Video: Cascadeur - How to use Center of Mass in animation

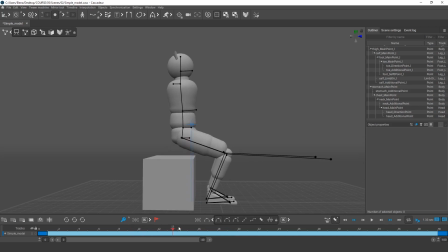Just like in this frame, and in this one too, it wouldn't be physically possible to get to the final pose with initial conditions like this. Not unless the character is supported by wires or some supernatural forces. With more dynamic motions, the center of mass can temporarily move beyond fulcrum points,
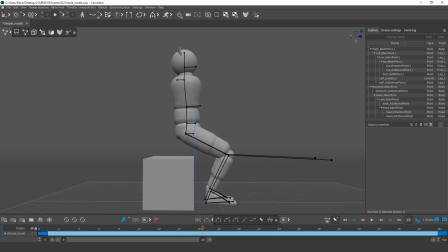and in such cases, characters won't fall as they continue to move inertially. But rising from a chair is not one of these cases. Look what happens in real life.
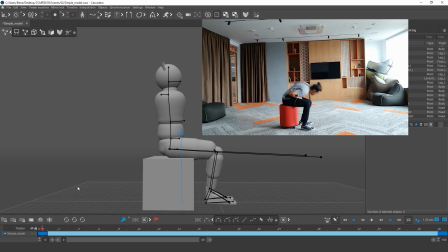First, the man leans forward, then pushes himself forward, and only then straightens himself up to get into the final pose.
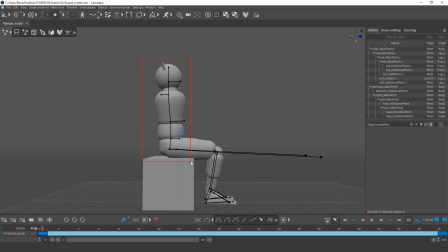To lean forward is required for moving the center of mass projection closer to the fulcrum points. Then we'll need at least one more key. So I remove Bezier and set back step.
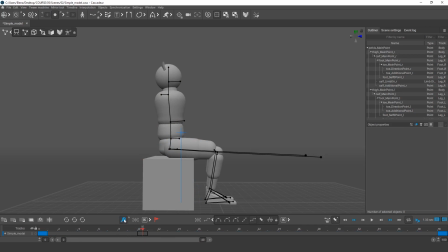Let's assume the new key will be at frame 10. I select the upper body and tilt the character forward. As we can see, the projection of the center of mass moves closer to the feet. I can still see hands points in the viewport if they are selected.
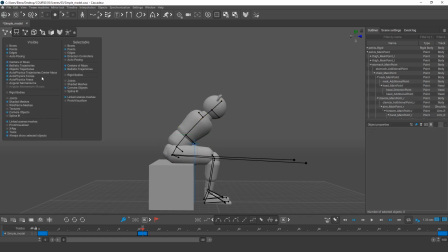Right-click on the View Mode icon and disable the Always Show Selected Objects option. Now, when I select points by double-clicking or using a hotkey, the hand points are not displayed.
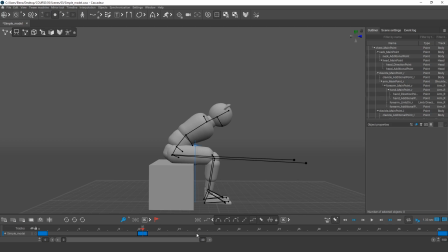At frame 15, we can add another key and move the body even farther forward. The character has moved closer to the edge of the chair.
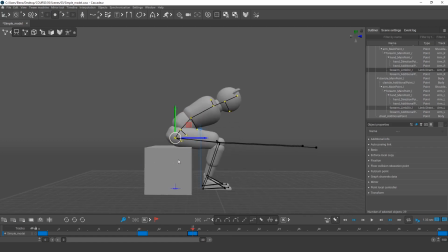In reality, he could additionally push himself with his arms or with his legs. It doesn't really matter at the moment. At this point, we can already start rising a little.
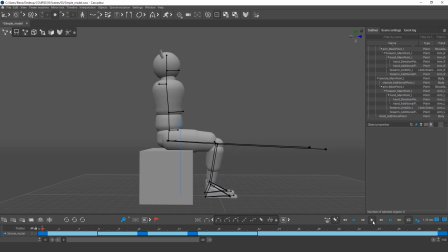Now, let's set up interpolation and look at our animation. This is already looking more natural. Now, let's see the trajectory for the center of mass. This is one of the most important trajectories for creating physically accurate animations.
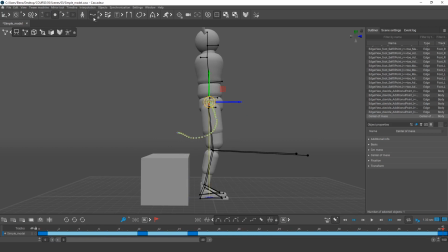The smoother it is, the better the animation will look as a whole. Let's fixate the visualization for the trajectory and the interval.
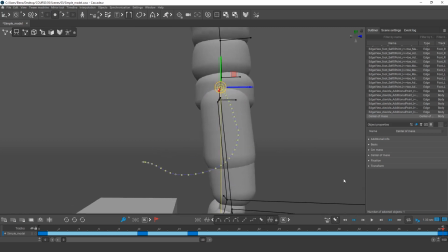So, now we can see the trajectory of the center of mass makes a small arc.
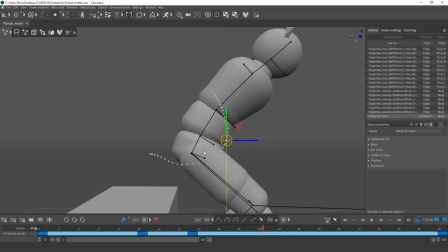Also, on these frames, the character probably leans forward a bit too much.
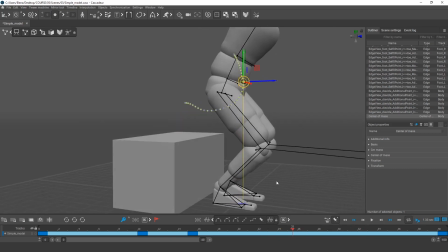He doesn't look balanced, and the projection of the center of mass is close to the toys.
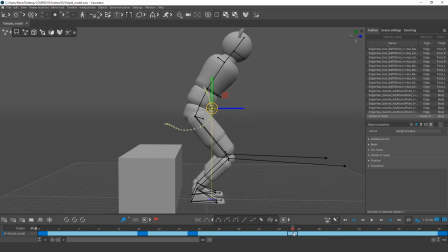It'd be better to straighten the character a bit. So, I create a new key and move the character's body backward.
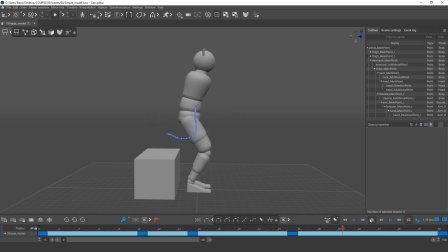The animation we've ended up with is rather sketchy. It can still be improved or altered, depending on an artistic task you have. It can be made more cartoonish and exaggerated, or on the contrary more realistic, but the foundation for the motion will always be more or less the same.
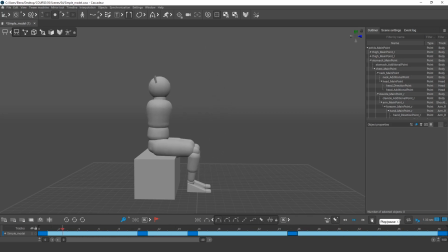For example, let us add a preparation pose. Poses like this often improve the animation's visual impact and make the motion look more lifelike. Real-life motions also have preparation poses.
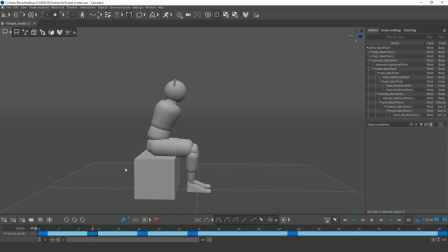In a preparation pose, the character acts in a direction opposite to the direction of the main action. In this case, before leaning forward, the character could first lean backward a bit. This way, the character sort of allows himself to gain more inertia before the main action.
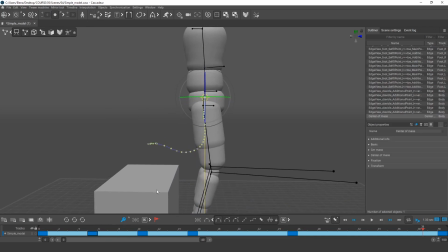Let's see if the trajectory is even.
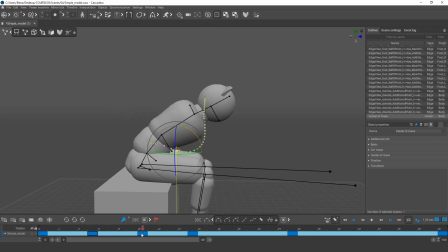I would like the character to accelerate closer to the moment of rising up, and then to decelerate only at the end of the motion. First, I can adjust the position of the character's body. Second, I can change the timings.
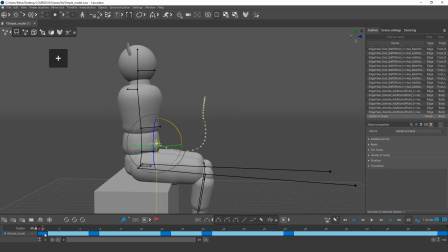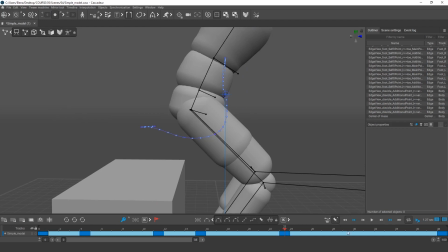Now, trajectory has been smoothed out. Now the animation looks better.